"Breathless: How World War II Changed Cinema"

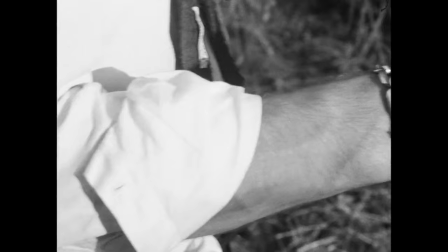[4:09]
to rob Michel of his part in the confrontation.
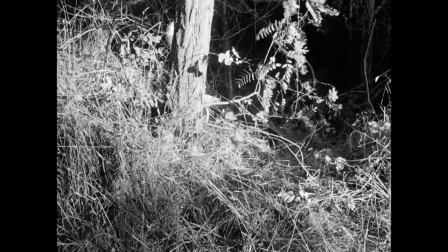[4:12]
The film itself intervenes to strip the scene down to bare, formulaic elements.
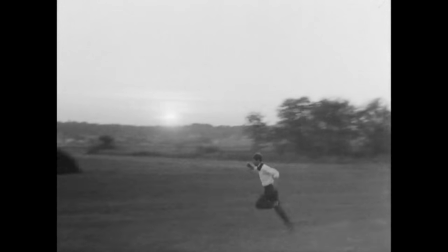[4:18]
In this way, the film is always watching over Michel,
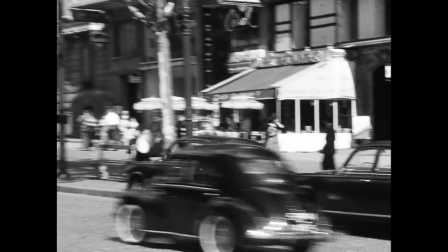[4:22]
making comments on his immature desire to become Bogart, or actually interjecting itself to upset that desire.
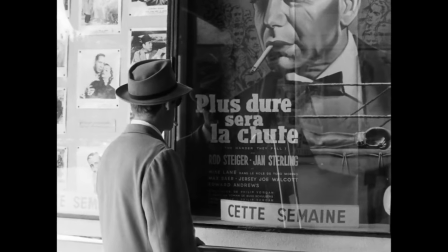[4:29]
Later, Michel confronts a poster of his hero, a giant image of Bogart from his very last movie, the harder they fall.
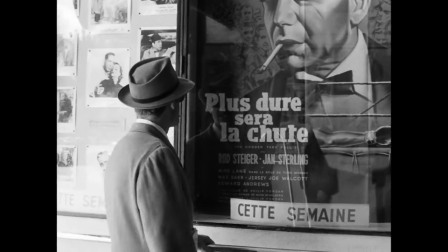[4:36]
You can see Michel's pale reflection being dwarfed by his hero.
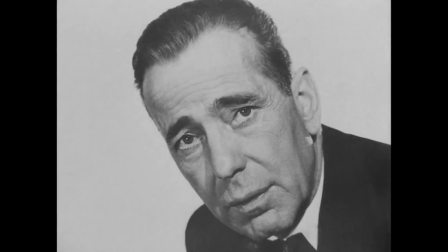[4:41]
And then you have a face-off between the two men, both totally stone-faced and unreadable.
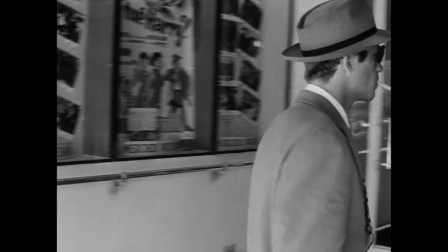[4:47]
Seconds later, the film loudly announces itself by ending the scene with a wacky, awkward, outmoded iris transition. What's being called to attention here?
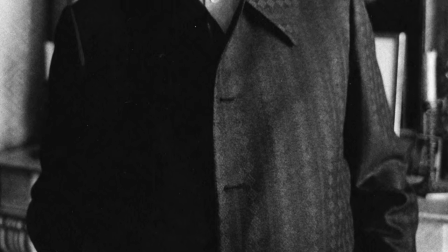[4:58]
Well, I think the late film critic Dennis Turner, gives us a hint when he cites the French psychoanalyst Jacques Lacan.
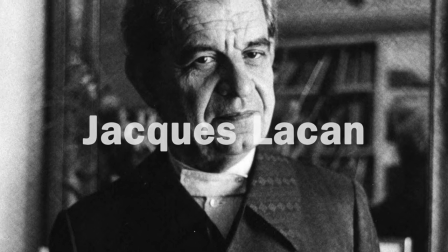[5:04]
See, Lacan's most famous contribution to our understanding of human development is something called the mirror stage.
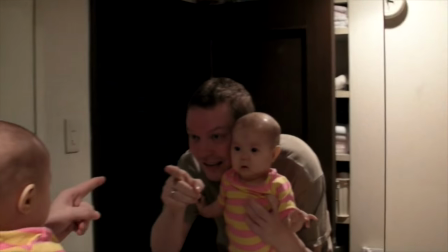[5:12]
It describes the moment when a baby first sees itself in the mirror.
Is that little girl?
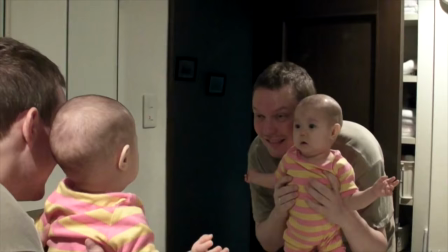[5:18] Is that you?
Too young to have any control yet over itself,
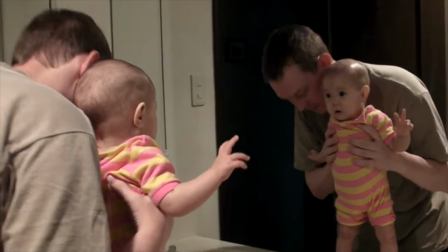[5:22]
the infant recognizes a unity in its mirror version and aspires to that unity, projecting itself into the place of the other.
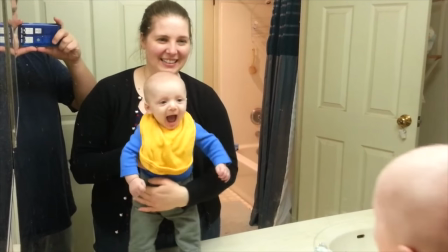[5:31]
This means that the very formation of ourselves, the first time we perceive ourselves as a subject, what we perceive is not really us.
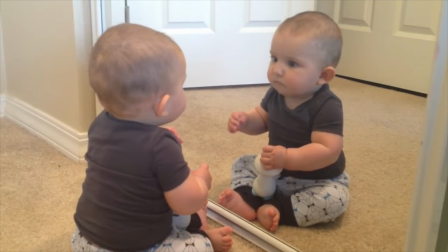[5:40]
It's an imaginary projection of us. For this reason, the human subject, says Lacan, is always divided.
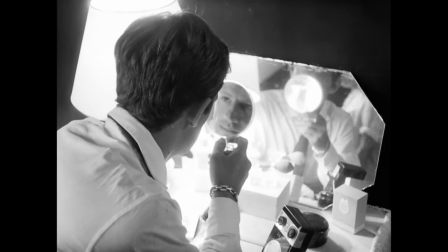[5:47]
It's never really whole. Michel is someone consumed by his identification.
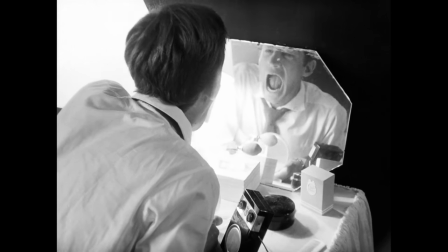[5:52]
Looking at Bogart, he doesn't recognize the impossibility of becoming his hero.
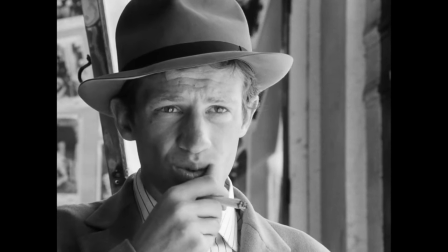[5:58]
He just stares intently forward, and it's left to the film and its anachronistic fade-out, to inform us that it knows better.
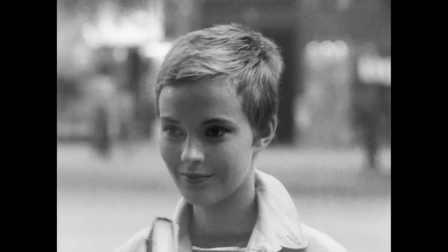[6:09]
Michelle's immaturity is matched by his love interests, Patricia. That long, famous scene that sits at the heart of this movie,
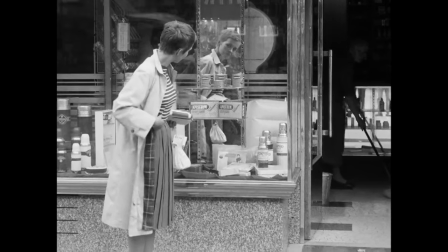[6:17]
with Michelle holed up in Patricia's bedroom, is preceded by a long look in the mirror by Patricia,
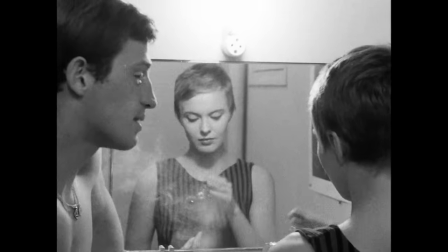[6:23]
and it features mirrors all the way through and images of lovers and other men and women.
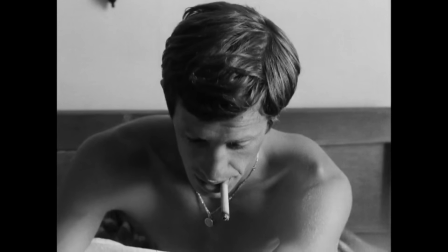[6:28]
Both characters are lost in search of a solid identity that might be reflected in the other.
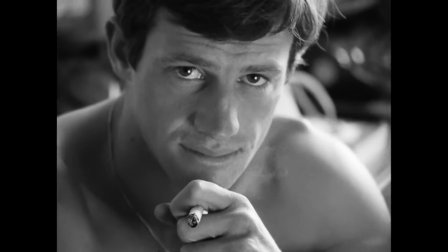[6:35]
Their back and forth is a constant oblique probing into the other, hoping to mine some reaction, some statement that might explain finally who they are.
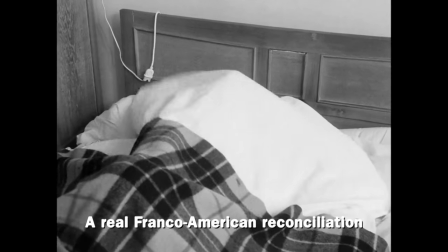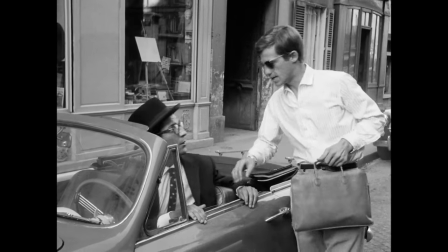[6:49]
At the end of the film, Michel finally gets everything he needs to escape.
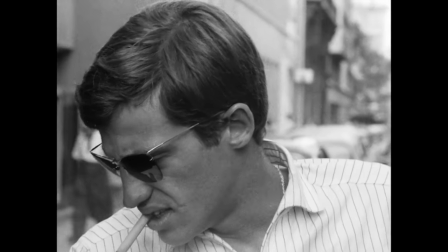[6:54]
But after Patricia betrays him to the police, his imaginary identification with Bogart is finally broken.
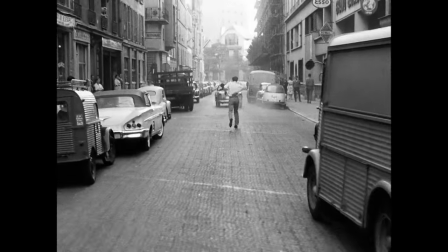[7:01]
The tragedy is that the film still forces him along the tracks of the genre inside which he's trapped.
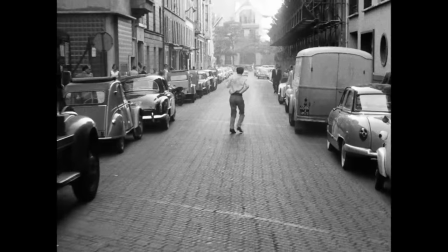[7:09]
The cops, bumbling like silly parodies of themselves all throughout the film, still nonetheless gun him down.
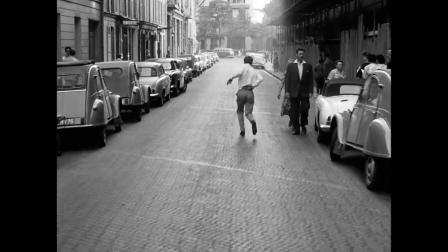[7:16]
Breathless, like its hero, oscillates between these two registers.
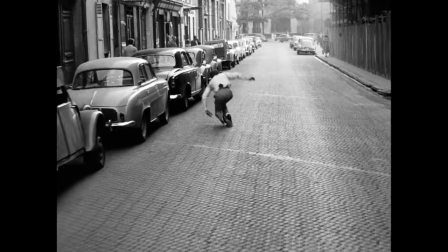[7:21]
It wants to participate in the Hollywood filmmaking it admires, but it knows that such an identification is impossible.
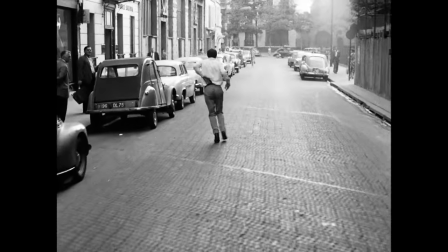[7:28]
So it deals with this by being self-conscious, by using jump cuts, awkward transitions,
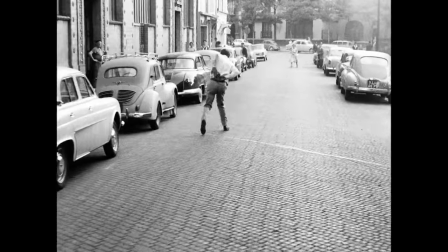[7:34]
by robbing the classic moments of their force, or making the hero's bloody final steps way longer than it could ever possibly be,
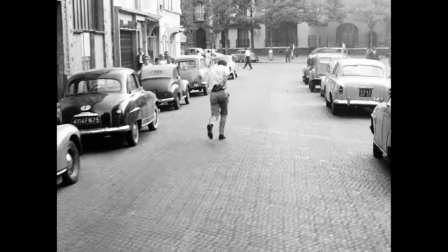[7:41]
forcing you outside of the film's text, or back into it again, depending on how you look at it.
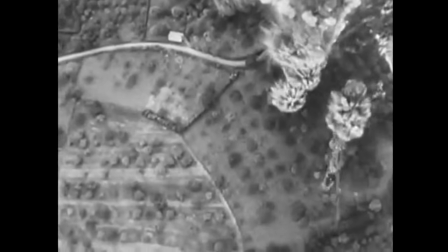[7:47]
It's no surprise that the effects of war are vast and unexpected. America flooded France with its films,
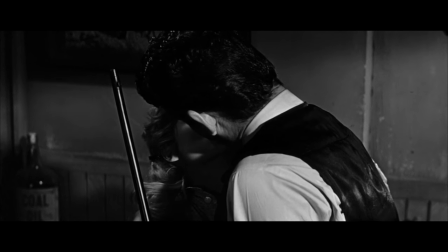[7:55]
onto which the new wave filmmakers projected a superiority that they created by then identifying with it in their movies.
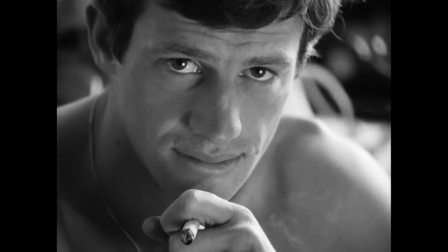[8:03]
In other words, American economic dominance created an ideological dominance in the minds of the dominated.
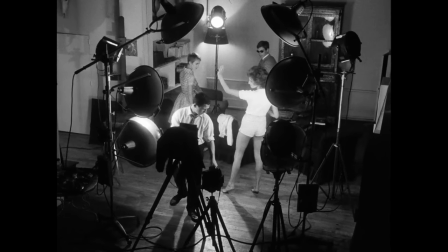[8:10]
For Goddard, the only way to deal with this was to be conscious of the dynamic, unfixed nature of these identities.